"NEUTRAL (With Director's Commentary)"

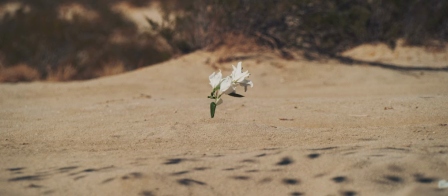[0:01]
Welcome to the commentary. It's me, the guy who made this thing, Nathan Barnett.
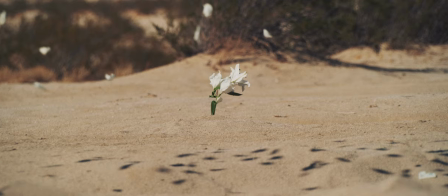[0:07]
Sorry, I got a lot to say about this shot, so I'm going to start rambling through it. This was shot at a thousand frames a second.
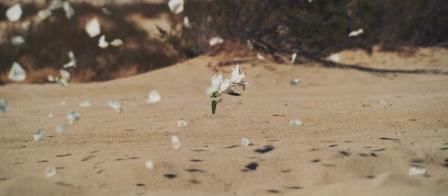[0:13]
It cost a ton of money because we got a phantom camera. So this shot, in reality, took place in under five seconds.
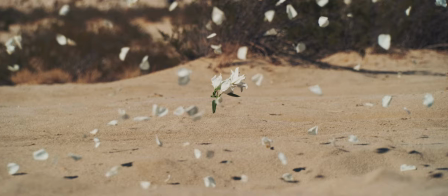[0:22]
Basically, the camera was on the flower, we threw flower petals,
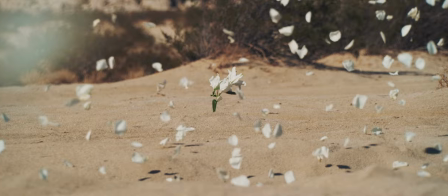[0:25]
I dove into the frame, and as that was all happening they snapped wide with the lens it went from tight to wide and
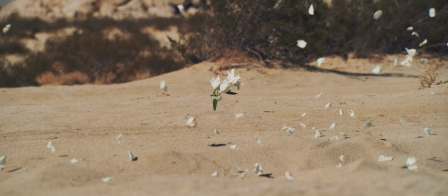[0:34]
it was slowed it down to a thousand frames a second and it ends up being about two minutes i want to redo this did not come out really the way i wanted because of how
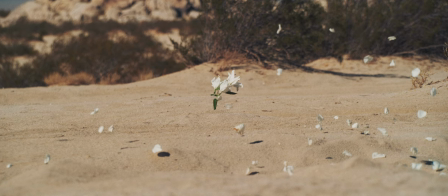[0:43]
my body is falling i don't like my position when you finally see me my arm is out because
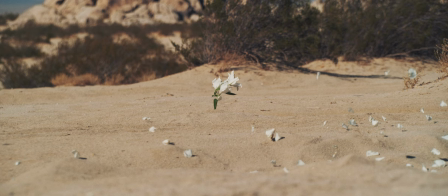[0:47]
i ran jumped off a trampoline and dove into the sand and i instinctually could not i fought
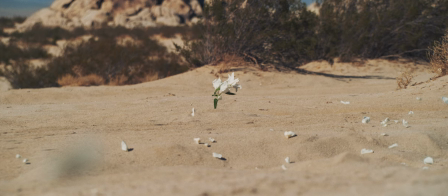[0:54]
it as hard as i could i tried to laying on my side and my face and my neck it just my body wouldn't let it happen i kept putting my arm out because i would have
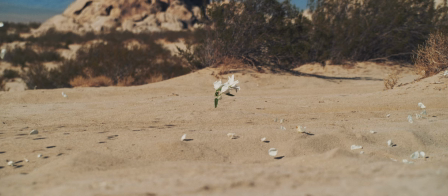[1:01]
got pretty hurt um so i realized later and we had buried a little pad in the sand there so when it hurt as bad i realized later
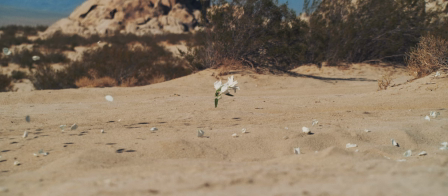[1:08]
i could have just been laying on like a platform or something above the camera and just rolled off and fallen straight down because i did a
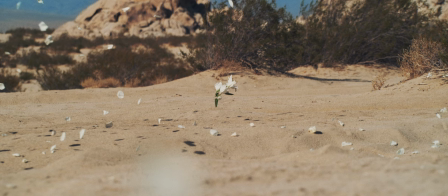[1:15]
test shot or a thousand frames a second with this little camera and i fell so slowly because So I was only just falling down.
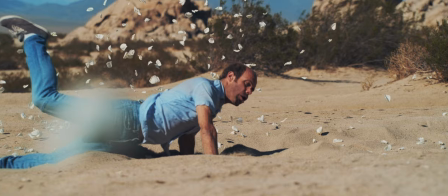[1:22]
I wasn't diving from a run. So this is something I would like to redo when I shoot the next parts of the movie.
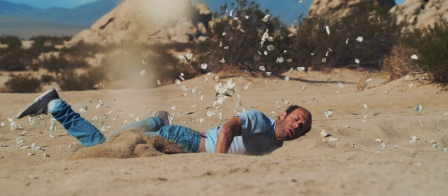[1:29]
Yes, there'll be parts two and three, but I'll talk about that later. But I want to redo this so I fall better.
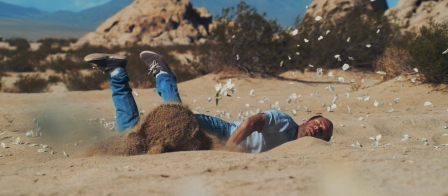[1:34]
But yeah, it's me. What this scene is symbolizing is these flowers right here. This flower, you'll see it later in the movie.
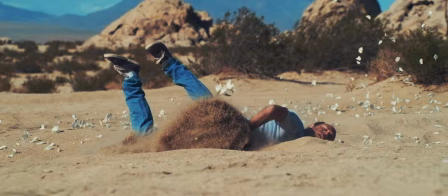[1:41]
Whenever you see it, it's connected to her. These flowers were around in his past with his ex.
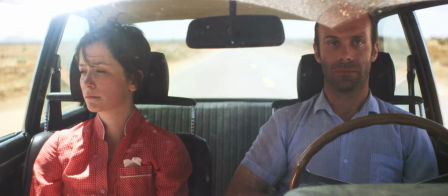[1:46]
He's thinking about his ex when he sees that flower. and he's falling and getting hurt because it hurts to
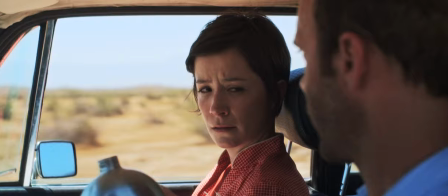[1:51]
think about her and then he wakes up and we're into the first scene
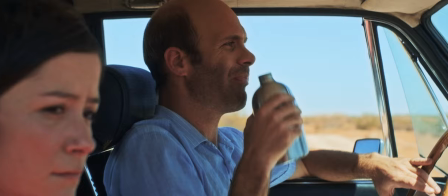[1:56]
uh so this scene here uh
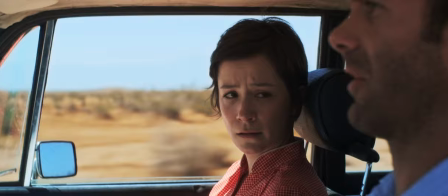[2:02]
i wanted people to not understand what was happening at first i want people to
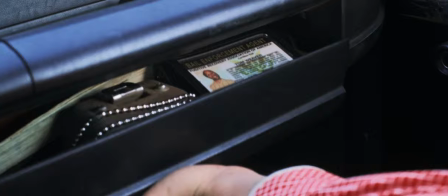[2:06]
think it's just a couple going on a road trip or something and nope something else is going on i also wasn't sure people think he's she's being kidnapped until
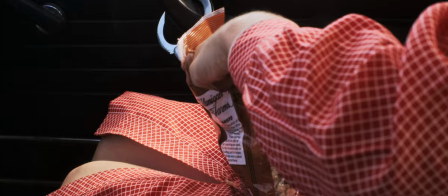[2:15]
they see that hopefully people can read that it's kind of quick but it's his bail enforcement badge that's basically that's the technical term for
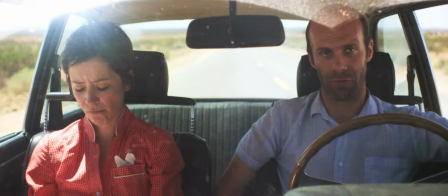[2:24]
bounty hunter I wrote down like a ton of notes for this voice this whole commentary and I'm not reading any of them I had so much I wanted to say about
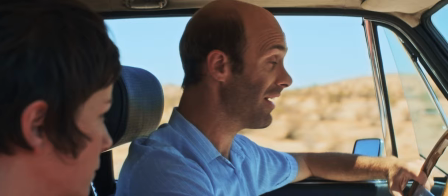[2:33]
every shot and scene so let's see if I can get through it all this was kind of difficult these the driving first
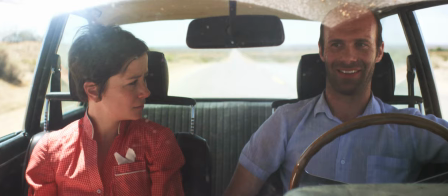[2:42]
the driving scenes because um we had three different audio people recording
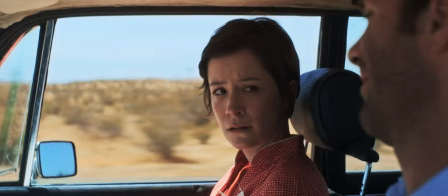[2:47]
audio during these days during the whole short so everyone's settings are
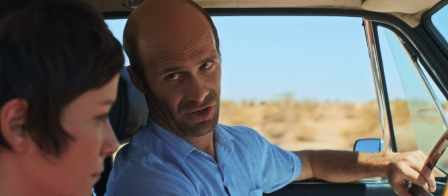[2:51]
a little different so when editing things were up and down up and down but my friend
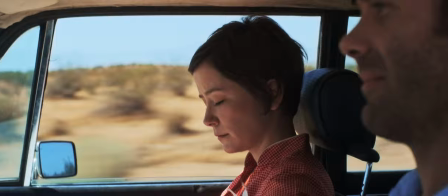[2:56]
brent who's an audio wizard uh he works at adult swim he mixes like
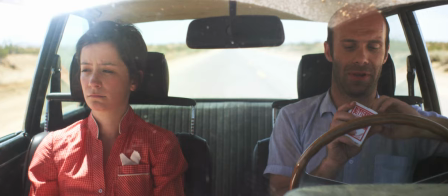[3:01]
all the commercials and things that i've been in uh he's truly truly fixed these scenes it sounded not great before because it was
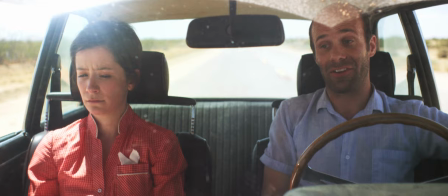[3:09]
like three different people's audio and the settings are all different it was a nightmare and the car is loud and the wind gosh my car is like not the perfect
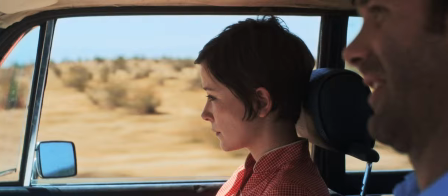[3:16]
car to be filming in so that was kind of a hassle but it sounds all right now I'm actually pretty happy with how it came out because I was hearing how bad it was
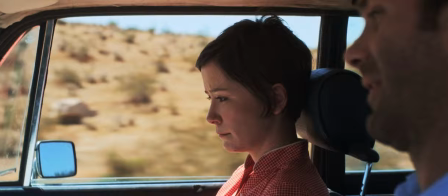[3:25]
beforehand this there was a lot that
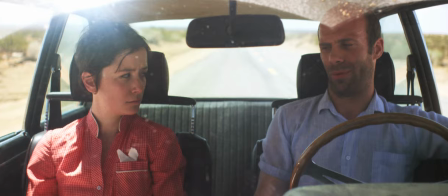[3:30]
I cut out of these two scenes to the driving scenes because it
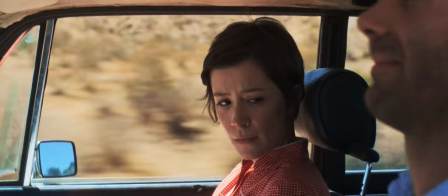[3:34]
was just too long it was like nine minutes by the time they're out of the car in the desert road like on the side of the
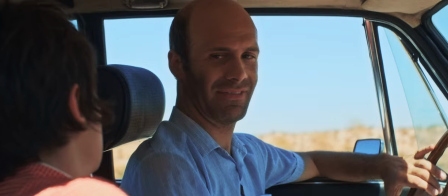[3:41]
desert road and that's kind of like when i feel like the movie starts moving and it starts to feel more comfortable i actually feel like relief once
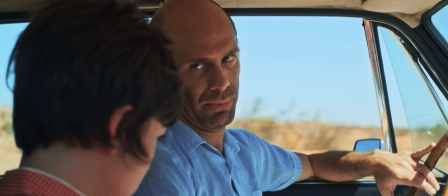[3:48]
we break down because i'm thinking oh my gosh we're in the car for so long people are gonna get bored and i don't want people to get bored
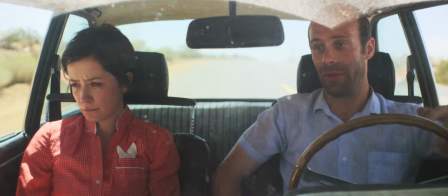[3:55]
but i also wanted people to think oh maybe this whole thing takes place within a car if they haven't seen the trailer or anything just
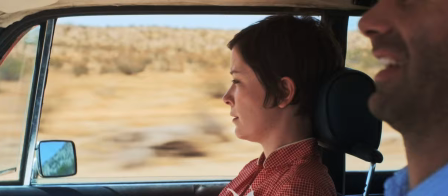[4:03]
watching it cold um and it's a short film you might think oh it's just them driving so i wanted the breakdown to be kind of surprising so i wanted the scenes
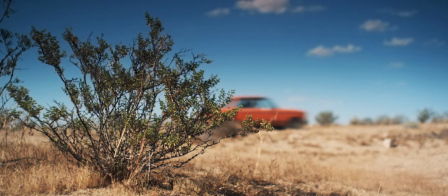[4:10]
to drag on a little but not too long and i had a really hard time cutting out sentences and reworking a conversation
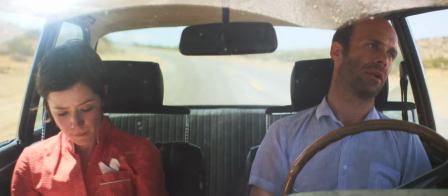[4:17]
that didn't make sense i had to make a sense make sense so there's a couple of voiceover lines in here
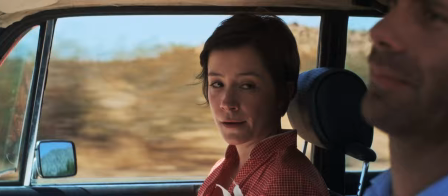[4:23]
in the scene coming up this right here check this out when she
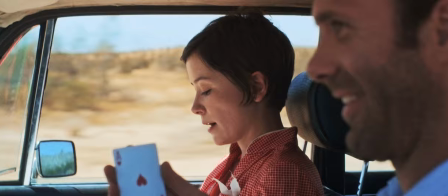[4:28]
does this card trick i had written in that she reveals a card trick of a card in her hand but
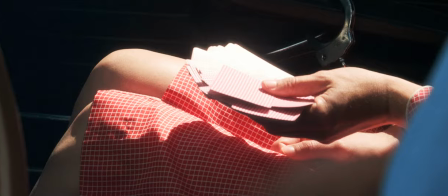[4:33]
i didn't know how i would actually have her do it and phoebe's dad uh the girl who plays the ally this woman right here uh
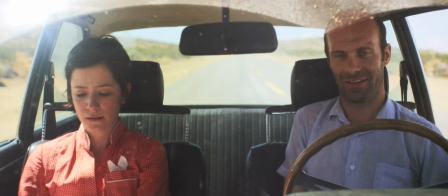[4:39]
her dad is a magician so in my house i can oh maybe sure he knows how to do this but she didn't and my brother josh who was
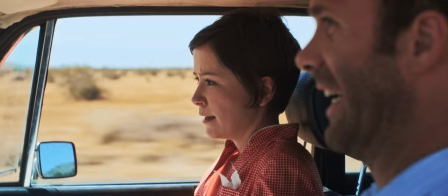[4:46]
doing still photography showed her that he's like oh i should just do it like this I was like, of course, Josh just knows how to do these random magic tricks.
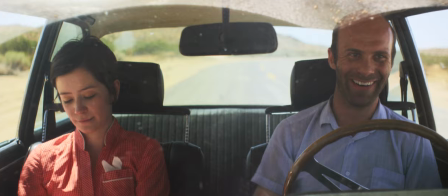[4:54]
So Josh actually showed her how to do that, and it looked really good. And I wonder if her dad was impressed by that.
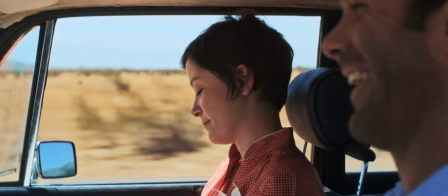[5:00]
I should ask her if her dad saw this. He probably has not seen it.
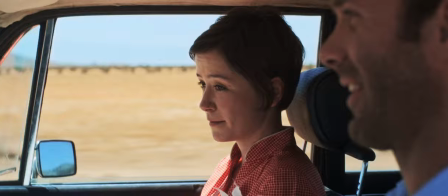[5:06]
I want her to show him that clip, see if it impresses a real magician.
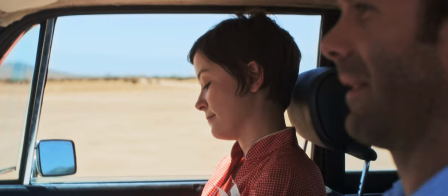[5:11]
That face right there, every time I'd look at that when I was editing, I was like, oh, I look like Toon of the dog.
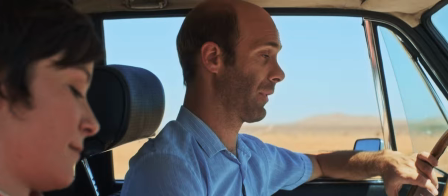[5:16]
It's a dog that looks like Mr. Burns.
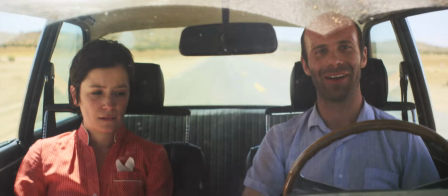[5:20]
phoebe's so good in this scene right here she's like really really got upset she had to cry a bunch of times in some takes i ended up not
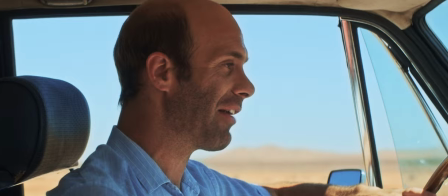[5:27]
showing that not editing that in because it wasn't necessary anymore but yeah she was like dropping tears all over the place in this car uh
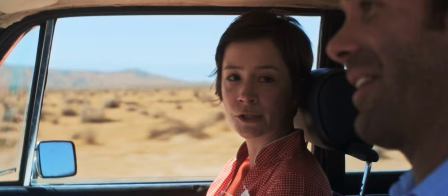[5:34]
so what's happening here is the two the characters are like finally warming up to each other and feeling like things are kind of getting fun and she's like playing doing the car trick
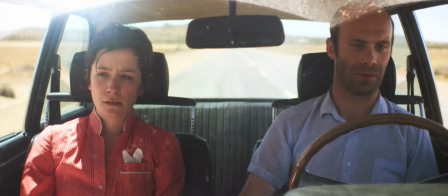[5:41]
and then he ruins it of course by talking too much that was something i wanted to establish and the beginning
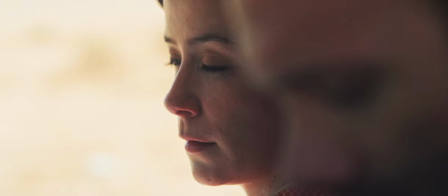[5:49]
is that this guy talks too much and kind of like doesn't know when to quit he doesn't really have great social skills because he doesn't hang on people
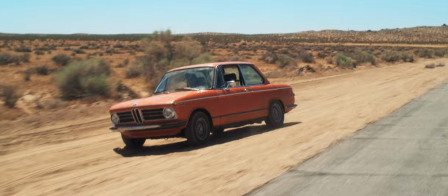[5:56]
very much that shot right there i love this shot that shot of phoebe that was the camera was still rolling after a take earlier
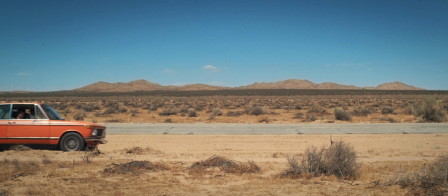[6:04]
in the unedited the different alternate version of the scene she cries and a tear drips out of her eye touches the
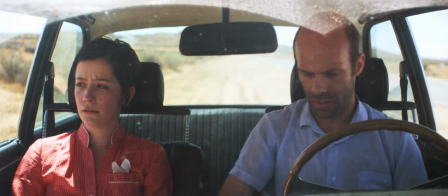[6:11]
seat and that's what causes the car to break down i took all that out because i didn't think it was necessary the car just senses the energy so the car is now
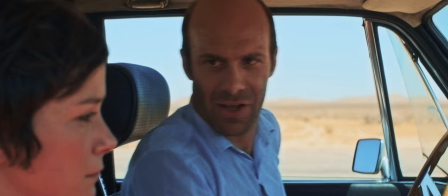[6:18]
broken down and it's because the the car is listening to us and the car itself is stopping us and it's going to make us get through our
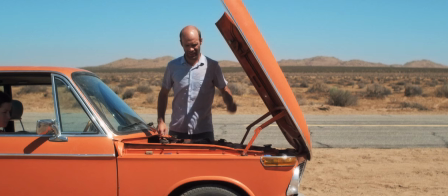[6:26]
problems and uh fix everything so it's that's why i can't figure out i mean this guy's an idiot he doesn't know what's going on with a car he wouldn't know if it was broken or not um but i'm guessing you've already seen the movie so the car shuts down
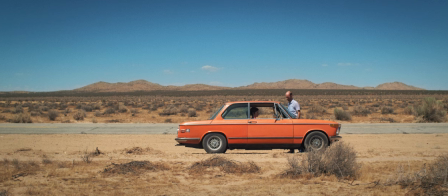[6:42]
and then turns on when it's like okay it's time to go um so it sensed that she was upset and shut off
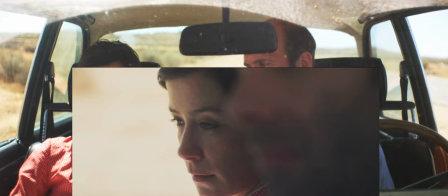[6:49]
but yeah that one shot that i like of her was after phoebe was actually crying and getting herself to cry for the alternate version
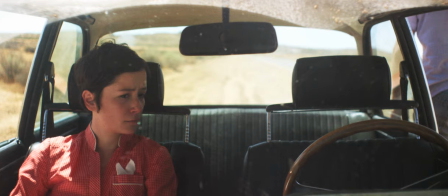[6:57]
and that was like we were turning around the camera was still rolling and it was such a good shot of her she looked really truly upset so i dropped
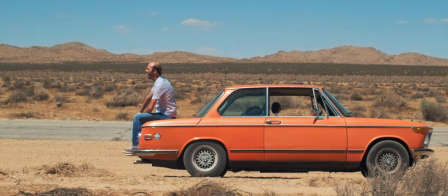[7:05]
it in there so this is supposed to take place in 1989 so there's no cell phones that's why he's waiting for
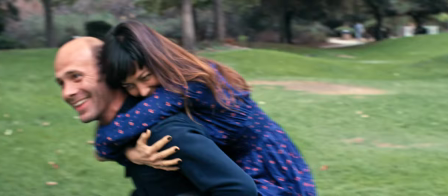[7:13]
someone to drive by uh now this scene was supposed to be at sunset during magic hour and we're supposed to have like this nice glow to us it's supposed to be like
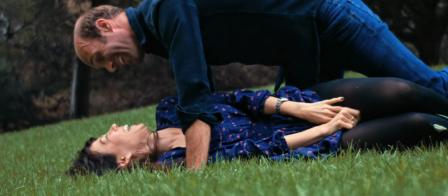[7:21]
a happy memory and the sun would have really helped that there's a movie called ain't them bodies saints it's one of my favorite movies and the intro
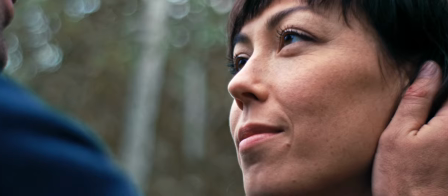[7:28]
scene the first scene has like this great light it's in texas they're in a field it just looks so nice and like i wanted this to
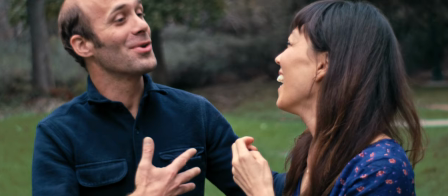[7:35]
look a lot like that scene and of course it was overcast the one day we go to do this um we had to do all slow motion
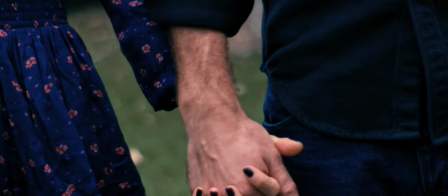[7:41]
stuff with these flower petals so i just couldn't do redo it uh but i'm going to redo it when i shoot the next part and you
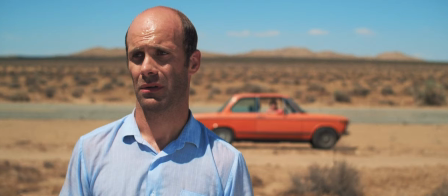[7:47]
hear her voice it's supposed to sound like it's coming through a phone because when i feel like when i hear people's voices through phones it sounds nostalgic
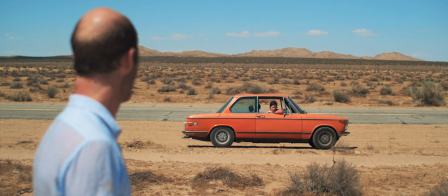[7:53]
and i thought that would add to the you know the nostalgic feel of him like remembering the good times